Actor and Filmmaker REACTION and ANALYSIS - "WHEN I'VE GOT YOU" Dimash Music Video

It's actual full voice that he's got down there, which is just a reminder that while his voice in this range is amazing and it's really good, It's a reminder of like this is a truly extraordinary vocalist because this is all him.
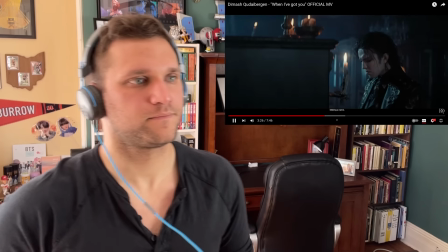It's it's so good Nice snap on it
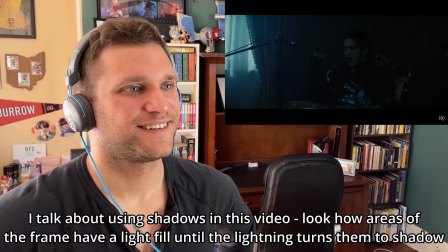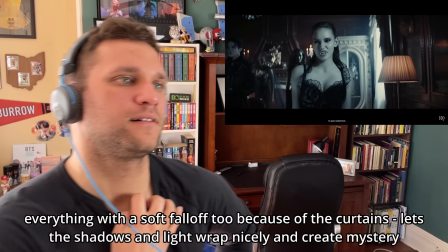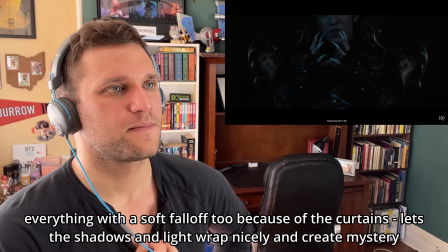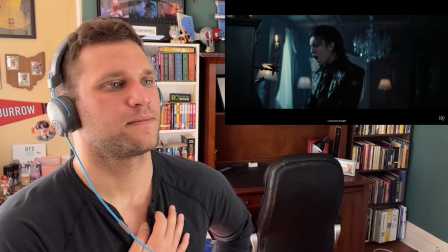Listen to some of the operatic technique. Ride or die. All very open on ride or die. Ride or die, I've got my slice of heaven. All very open right here. Very ah.
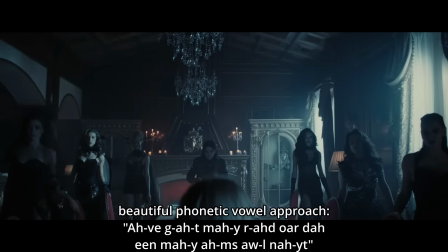I got my right core, dive in my arms all night.
Which gives him vibrato, warmth, but also power as we see all of them walking forward. We wonder, are they going to attack her? No, they're just sitting down with her. They're also doing a lot with the camera to imply that he's a monster and that's employing the visual language to make us feel a certain way to lead us down a certain path and to put us in her perspective,
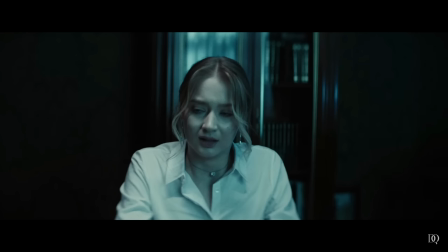right? So in this particular shot, they're using what's called a dolly zoom, also known as a Hitchcock zoom.
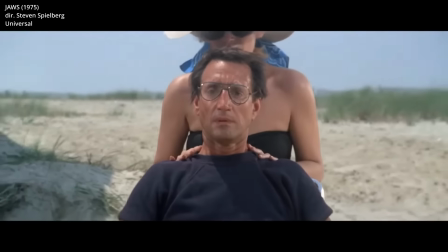And it's when you're either dollying in and zooming out or you're dollying backwards and zooming in. And it compresses the background or pulls the background away. In this particular shot, it brings the background toward her. It brings his home toward her. It brings his life toward her at an uncomfortable speed.
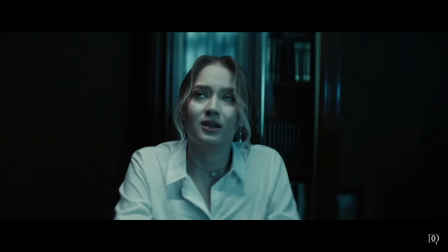Notice how she doesn't really change size in the frame, but the background does get a lot closer to her, even though it's very quick. It's one of those subtle things that's meant to hit your subconscious more than your conscious. to put you in her mindset.
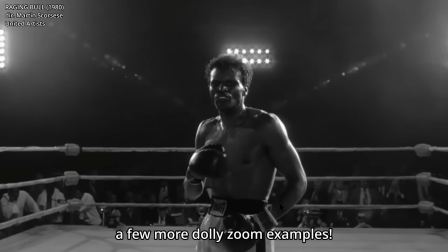And so there's these little things they're doing with the camera that make us feel a certain way that speak to that kind of primal instinct.
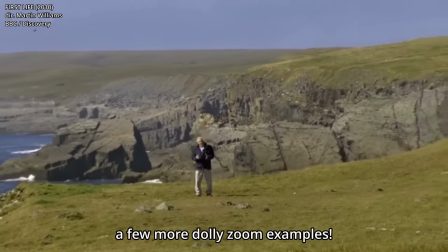And that's what we're trying to do as storytellers is engage that. So it's a nice little moment. I didn't notice it until I was editing this, but I certainly felt what they were trying to make me feel with it. So I just wanted to point that out. So he's adding a bit more vocal control to it. It's not as as pop as it was at the beginning now it's more open it's more operatic and it feels we get this sense that he's in control of everything more there's a bit more of a of um a strength this kind of not even magic but manipulation almost where you just as he's employing this power in his voice we feel it in her and and there's something interesting to say too about acting where when you're telling some kind of horror story or something with the monster, it's not how scary the monster is, it's how scared the people running from it are.
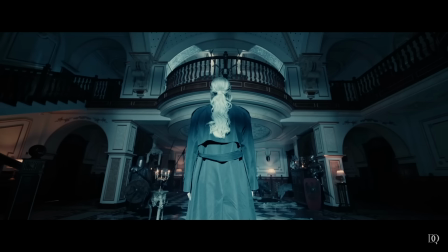And so at first it was like, oh, this is interesting. Why is she here? What's going on? And now as we're starting to see her really kind of go, oh, what's going on? We feel it. It's not that Dimash is being scary. It's that she is scared, right? So that's just an interesting thing for you to note. It's never how scary the thing is. It's how scared everyone is of it
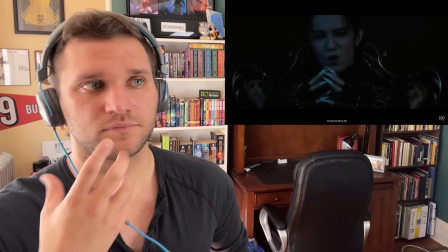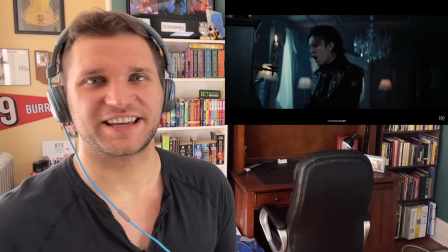Especially in Tang on DI
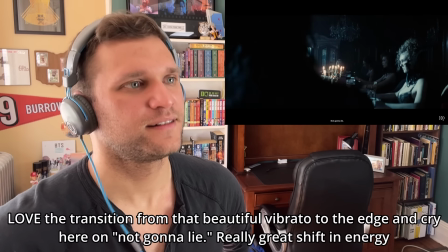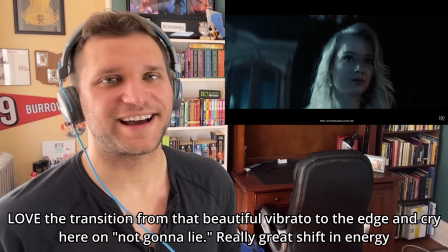Nice, love that